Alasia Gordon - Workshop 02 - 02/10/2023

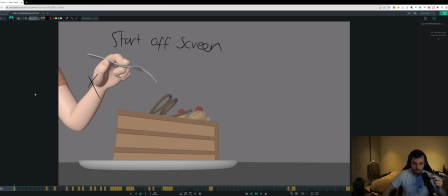Hey, how's it going? Thanks for your new submission. Let's take a look first, and then I'll go through the notes I've got for you.
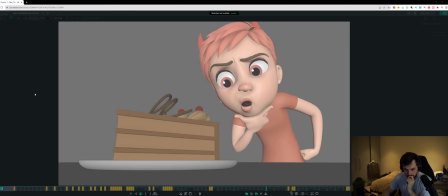Whoa, whoa, whoa, boss! That chocolate cake looks kinda poisonous. You better let me eat the whole thing, just in case.
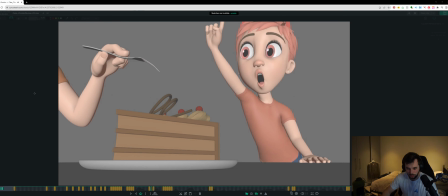Very fun, very fun.
Whoa, whoa, whoa, One more boss! time. That chocolate cake looks kinda poisonous.
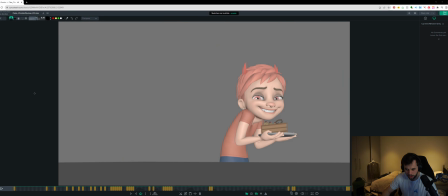You better let me eat the whole thing, just in case.
Cool. So I've got a bunch of notes. Let's get stuck into them straight away.
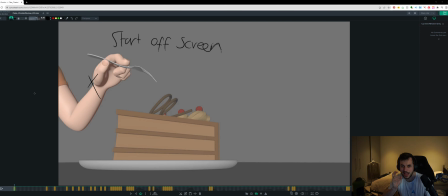So the biggest one, I think the beats of the hand at the start and how still it is feels a bit strange. I think the best way to handle that is just to start the hand off screen completely. You have this character come in, and then maybe when they do this eye dart is around when the hand starts to come in,
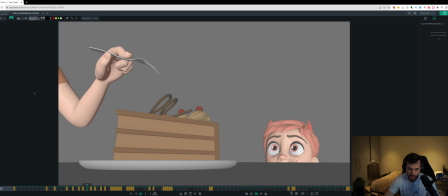and then you can get it coming in, it getting to its main point,
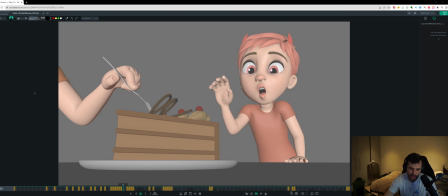and then as soon as they scream, it pulls away, right? And I think for clarity, I wouldn't have the fork go behind the cake. So here it's going behind this silhouette. I would try and keep it so it gets really close to touching, like the silhouettes get really close to touching, and then it pulls away like, whoa, whoa, whoa, boss, and he pulls away,
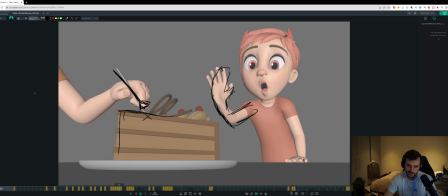right? And that way it's a bit clearer, like you have it to do with the silhouettes, and the silhouette's not touching, and then pulling away, and that's going to feel, you know, clearer to the audience, I think, which will be good.
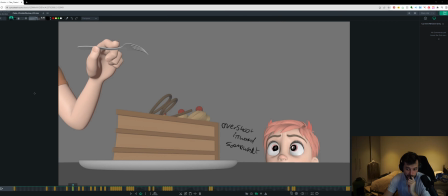Cool. So that's the biggest note. The rest of it is working within what you've got here and cleaning things up. So here, after you do your nice settle here, this is working really well, I think. But you get to this point, and I think there's a few points in this where you need to push your moving holds a little bit.
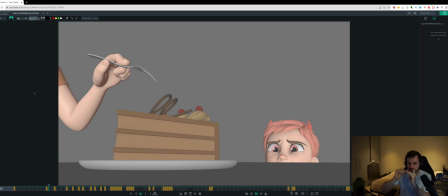So you need to have like a slight drift where the ease of something continues and your curves aren't getting completely flat, which I think is happening. So from this frame onwards, you have a bigger spacing with the head settling here, but then you get completely stuck in here.
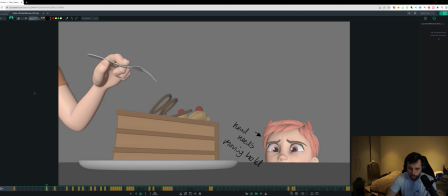So that's that needs some work, some of your moving holds. There's a point at this frame.
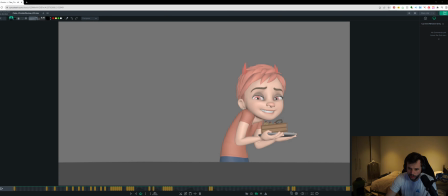There's a point at the end as well where you get very, very still. It's fine to get still on more stylized stuff, but just a little bit of drift, even on really stylized stuff, really helps.
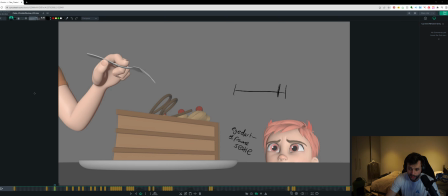Cool. So there's a few eye darts in here. I'll talk about this. There's a few eye darts where you just do a one frame eye dart, which is fine. But I often like to do like a 90% on one frame and then one more frame to get to 100% in my spacing for my eye darts. So I would recommend trying that out.
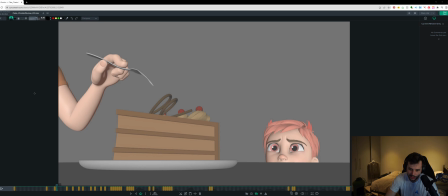So this gets 90% of the way there, and then it gets the last 10% over one more frame, and that's it. And I think that's going to work. I think you can do a slight 1 or 2 frame eye compression anticipation before you open up here,
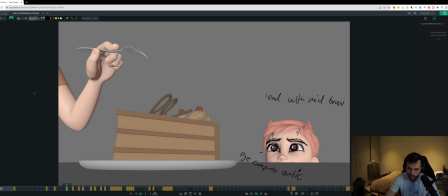and that's going to feel really nice. So it's just like a slight amount of squeeze and width and all that sort of stuff we talked about. I also think here you can choose something to lead the eyebrows as they're going up. They kind of all come up together here. So maybe you could lead with the mid eyebrows, so you get a slight ripple as things come out.
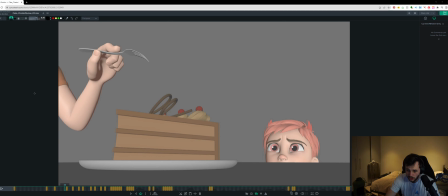I think that would be cool. Here, when you do your overshoot or over these frames where the eyes are getting smaller, it'd be cool if the eyes also kind of got closer together and did a slight inwards overshoot. Maybe what I've drawn is a bit exaggerated, but you get this slight feel of like, whoa, everything doing it together.
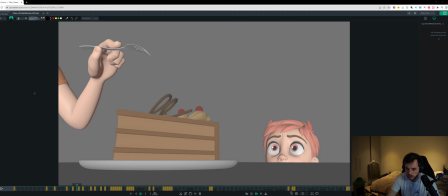And here, when you do this overshoot, you can get a tiny bit in the squash and stretch controller as well. And so the whole face feels connected, and you add a bit of the squash and stretch controller to that take as well, so it doesn't just feel isolated to that part of the face.
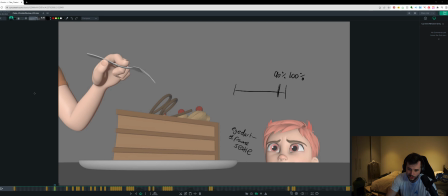Same thing here, when they look up, you can do a slight, tiny amount of squash and stretch controller, plus S and S, and a tiny bit of rotation in the head as well, like a tiny bit, like this amount, just so that when they do the eye dart, it can follow, but it can be a bit more connected.
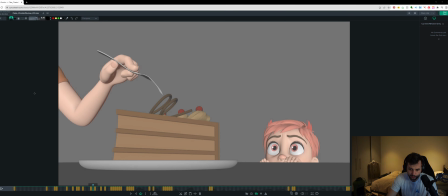Just a tiny bit feels good. Really polishy one here where you can probably lead with all of the fingers are kind of coming down together here on the same frame, so you can choose like the pinky to lead here, for example, on this breakdown, and then the fingers come down, which will feel good.